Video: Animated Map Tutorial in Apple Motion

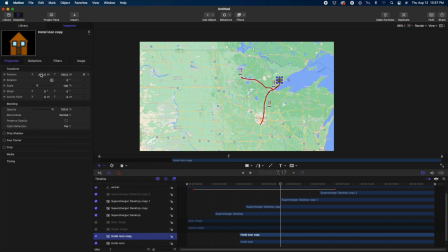and change the position, get it dialed in here. And again, come down here and hit I to set that endpoint. And as the path passes by, those icons turn on. Now we're going to add a couple more for spice.
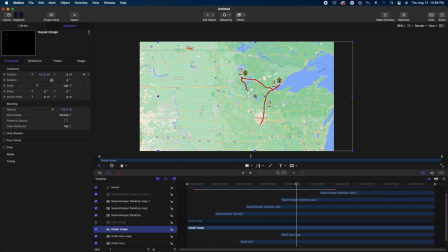Got a little canoe here. And when I imported that image, it was from a screenshot, a PNG of a screenshot. So you see that image is much bigger than the little icon itself. So having to move it into a different position,
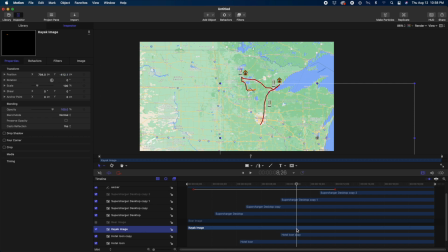just to watch out as you import things, that sometimes they might not show up quite where you expect if you don't have your images right. Again, setting that endpoint to where I want that to appear on the path. And then let's say we encountered a bear somewhere.
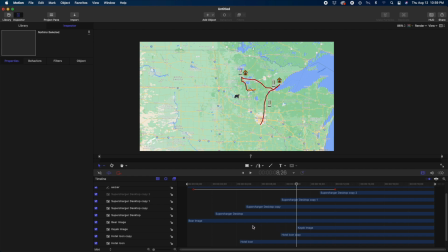So we'll turn on that layer and decide where he's going to be. And we'll say we found him up by the lakes there. Again, hitting the endpoint and getting our path to where we want him and get him placed just right. So now let's look through that whole thing, replay it.
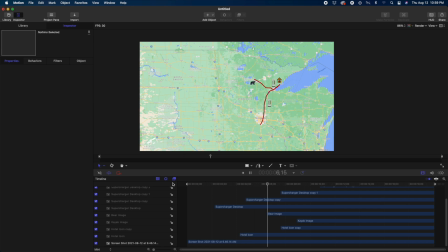And we got the supercharger in Hinckley, up to Two Harbors for the hotel, another supercharger in Duluth, see the black bear, hotel in Bemidji, kayak, supercharge in Clearwater, and then back home. And that all looks pretty good. And we'll add a little motion into this, but first I want to clean up these layers.
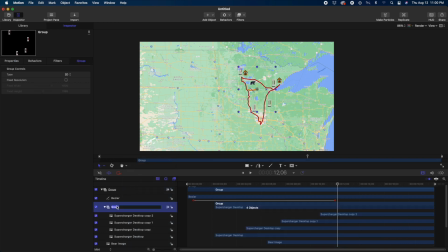And so I'm going to shift click all those supercharger layers and then control click to put them into a group, call that superchargers, rename the Bezier as route, and then I will put the hotels in their own group too.
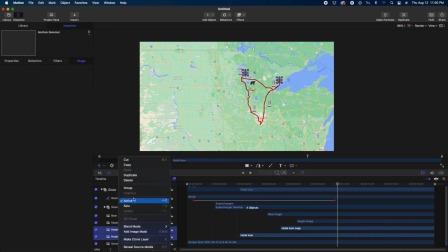So control click, make a group, and call that hotels. Close those up, And that just simplifies things a little bit. So now let's go to the overall group. And there are a couple different ways you can add some camera motion into the project.
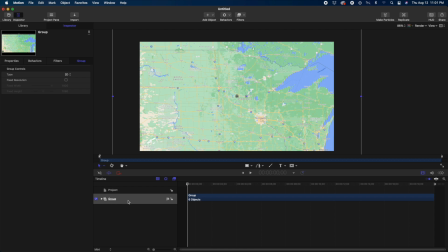And the first is just by animating that whole group all together. So setting keyframes for the position, scale, and rotation if you wanted. And maybe moving that keyframe in a little bit when our animation starts.
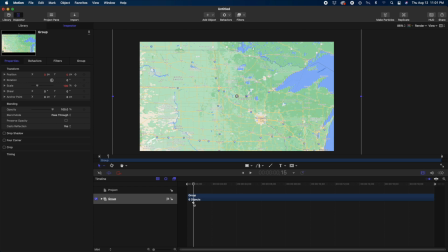So we'll start with the wide shot, and then as that animation's ending, we'll set new keyframes for where we want the end shot to be. So we'll zoom in on that group and change the position to center it up a little bit.
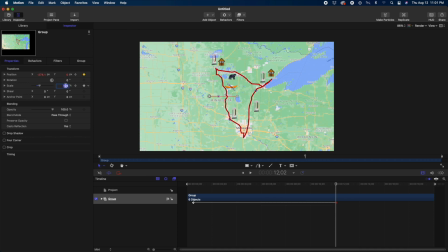And once we have that, we can play it back. And we just have a nice, simple motion moving in here. So a lot of times I'll do something like this if I want to show, okay, here's the whole state, if people aren't familiar with where I am, and then zoom in to get a little more detail on the path.
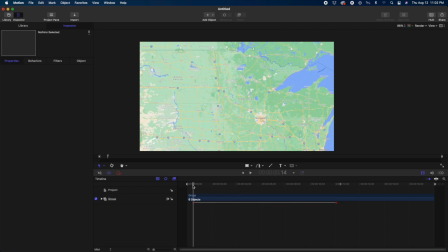And you can also add some rotation in here. So we're going to make sure our group is selected, go up to properties, and change the rotation on the x-axis. So I added some rotation and moved around the placement a little bit.
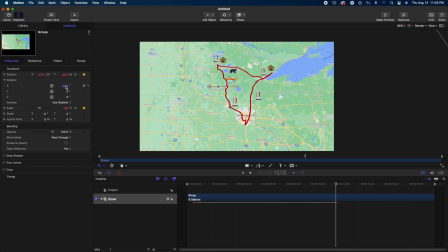I played through and realized I didn't set keyframes for that. So I'll go back to those first keyframes, put a keyframe on the rotation, and then go to the end keyframe and set a keyframe for rotation there.
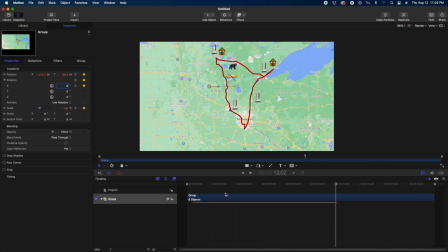So now when we play it back, we have kind of the map coming up as if it was on a table and now coming up as we're looking right above it. And so it just adds a little flavor to a pretty simple map.
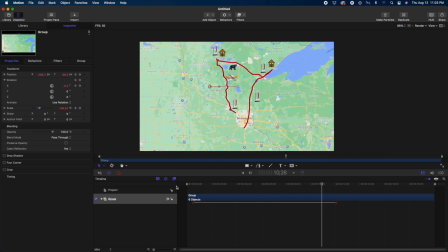Now there's another way you can achieve this without doing the specific keyframing, and that is with camera behavior. So we're going to delete those keyframes and set everything back to, we're going to reset the parameters back to zeros.
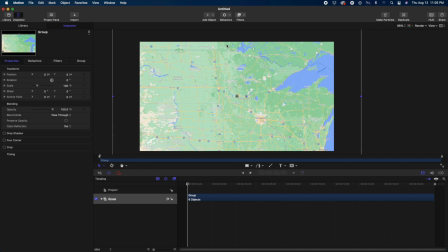And now we're going to add a camera.